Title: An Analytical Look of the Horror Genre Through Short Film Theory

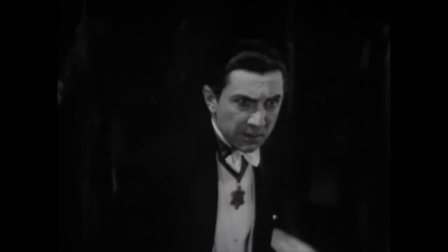0:07 In this video, I want to look at the horror genre. The genre has changed from its beginnings during the 1930s with the classic monster films like Dracula and Frankenstein,
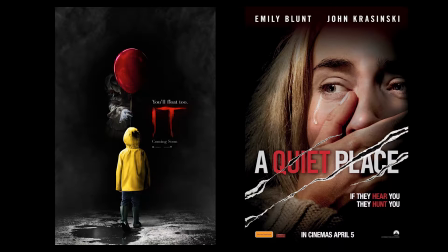0:16 to more modern horrors such as A Quiet Place and It. However, all still rely on the use of the uncanny to shock and unnerve us all as an audience.
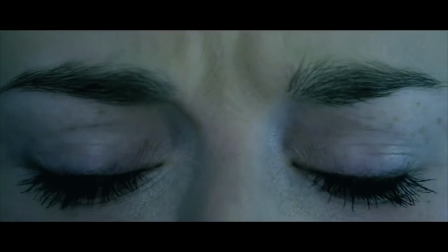0:25 The uncanny can at times difficult to define, as the definition changes depending on which dictionary you use or which essayist you consult.
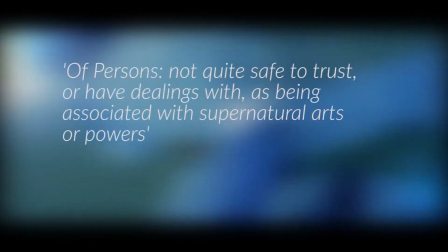0:33 With the Oxford English Dictionary, one of its definitions is of persons not quite safe to trust or have dealings with,
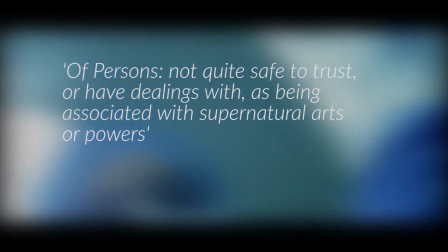0:40 as being associated with supernatural arts or powers, or partaking of a supernatural character,
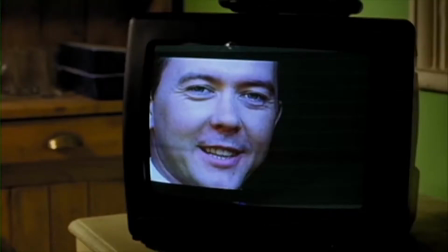0:46 mysterious, weird, uncomfortably strange or unfamiliar. A better explanation can be found in Nicholas Royale's The Uncanny.
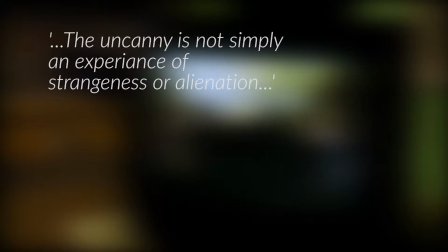0:54 The uncanny is not simply an experience of strangeness or alienation.
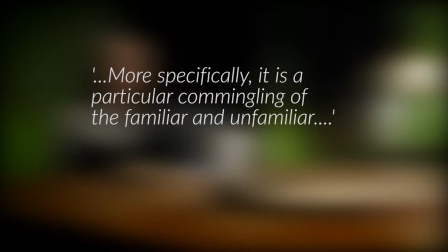0:58 More specifically, it is a particular coupling of the familiar and unfamiliar.
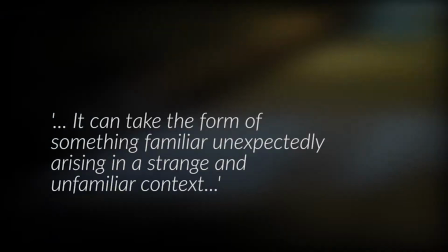1:03 It takes the form of something familiar unexpectedly arising in a strange and unfamiliar context,
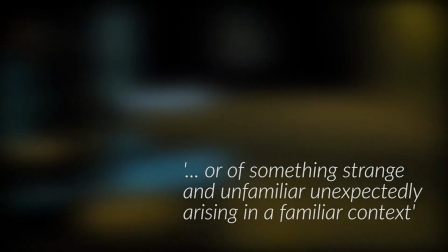1:10 or of something strange and unfamiliar unexpectedly arising in a familiar context.
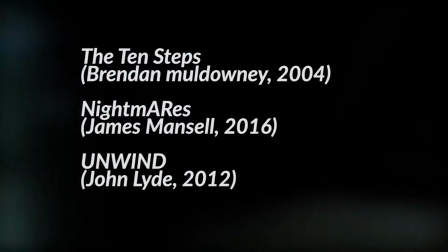1:16 The sources I have chosen, 10 Steps, Nightmares, and Unwind, have elements of the uncanny within at some point,
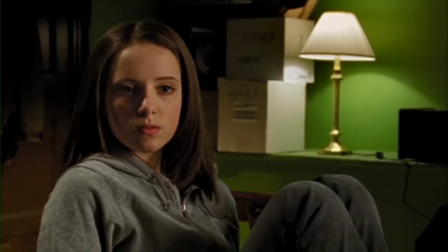1:23 either through a gradual and steady change, or by a sudden shock, and all use elements of short film theories to achieve this.
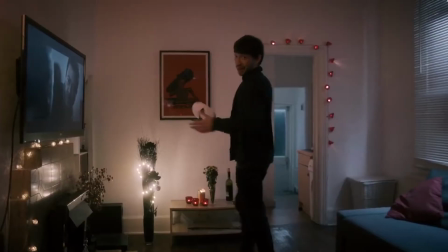1:31 In Edgar Poe's writing of the unity of effect,
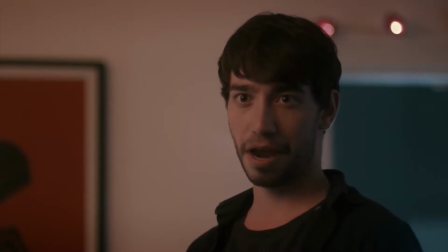1:34 he discusses when writing The Raven that he kept a portrayal in mind of a feeling to direct his writing to his desired outcome,
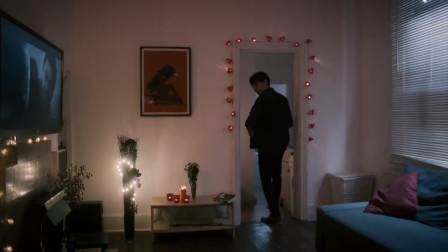1:42 rather than find key points to write about and use filler to connect it together.
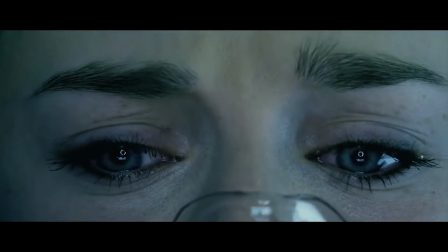1:47 On top of this, using reoccurring words, pronunciation and structure to emphasize the desired feeling.
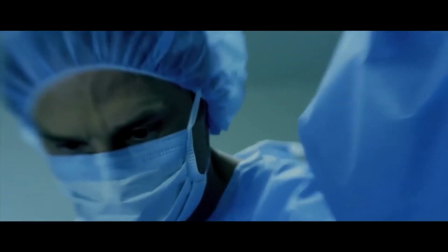1:55 In the horror genre, Poe's unity of effect would work rather well,
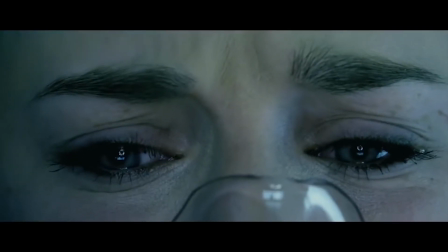1:58 as most horror would want to leave an audience with a feeling of despair or to unnerve at some point.
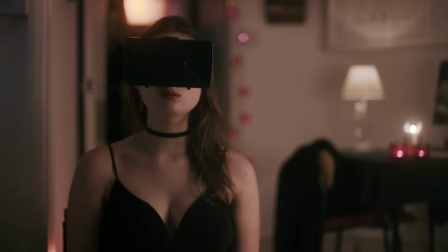2:05 Nightmares puts its protagonist in an everyday location that would be familiar,
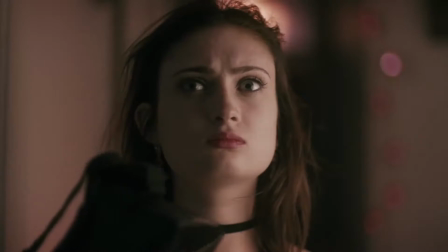2:08 but it takes gradual changes of the uncanny every time the protagonist re-enters the AR or augmented reality world that we, the audience,
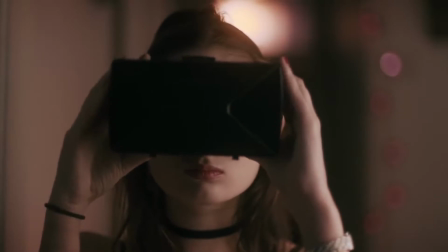2:17 see through a point of view shot.
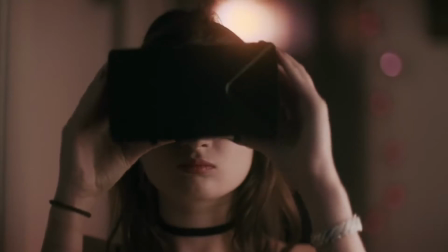2:19 This is a similar effect to how Poe's poem has its structure, with every differing sentence pushing the reader forward, and with Nightmares,
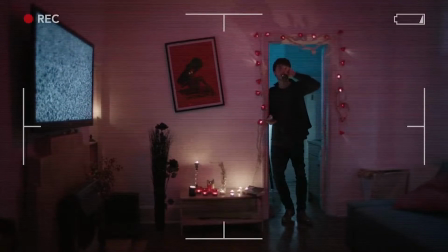2:27 it's the differing point of view shot juxtaposed with the beginning mid-shot that slowly creeps forward to a close-up shot of the protagonist,
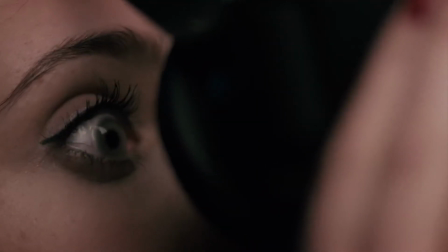2:35 slowly descending us, the audience, into uncertainty.
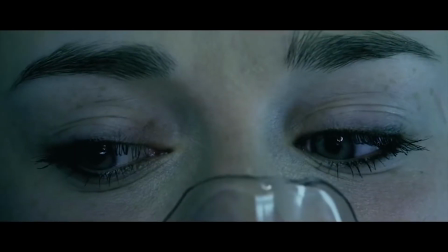2:41 Unwind also uses elements of Poe's idea, as again we are limited to only 2 shots to understand the setting around the main protagonist.
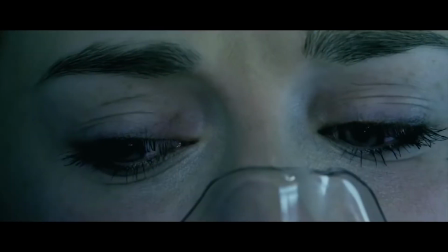2:49 We are in an operating theatre, a place that is familiar to people through depictions in other media.
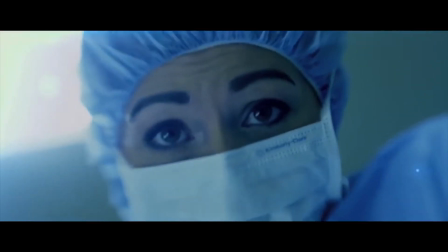2:54 However, we see that protagonist is still kept conscious, which is something unexpected.
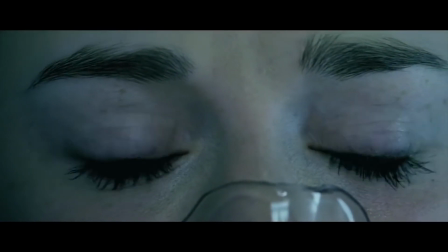3:00 A part of Poe's unity of effect can be heard. Just as he uses the name Lenore and the word nevermore to bring a sense of dread,
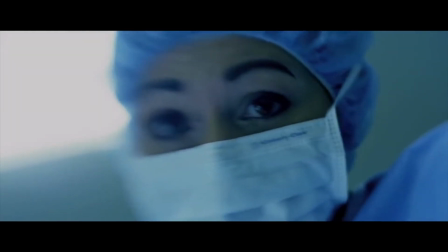3:07 we hear the constant beep of the medical equipment and the whirring of the tools being used to harvest our protagonist's body parts,
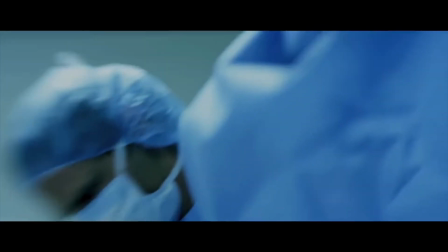3:14 placing the audience further into the position of the protagonist.
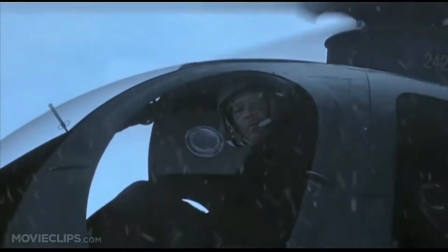3:22 Richard Raskin's theory, 5 parameters for story design, highlights key areas to focus on while making a short film.
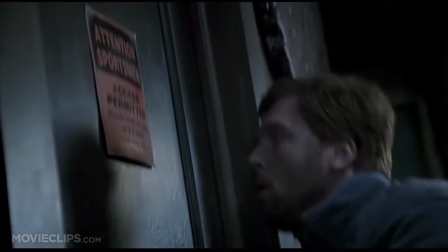3:28 With the horror genre, it is often that characters are typecast and act without independent thought,
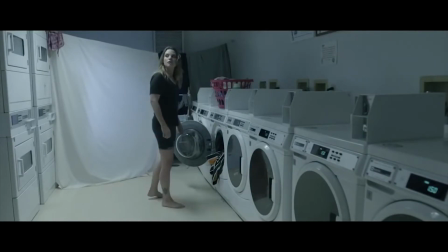3:33 or that the audience is overloaded with information, or is given barely any to understand the set and gravity of the film.
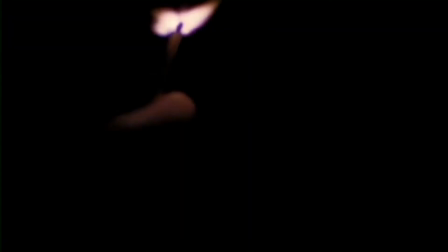3:41 10 Steps is a great example on how to use the parameter of simplicity and depth to allow
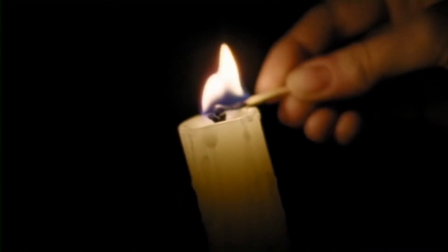3:46 audiences to know the story and how it suddenly changes at the end to push towards the uncanny.
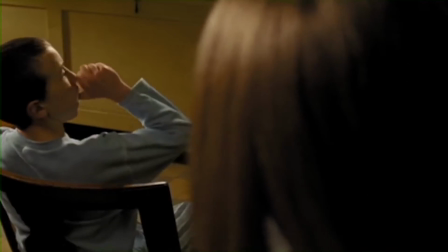3:52 We know that there are 2 siblings. One is babysitting, and the parents are away having an important meal.
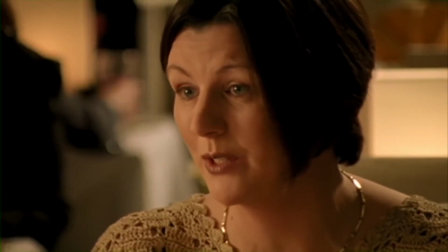3:59 The audience is slowly fed information about where the siblings are, what significance it has, and what significance the relationship is between the siblings.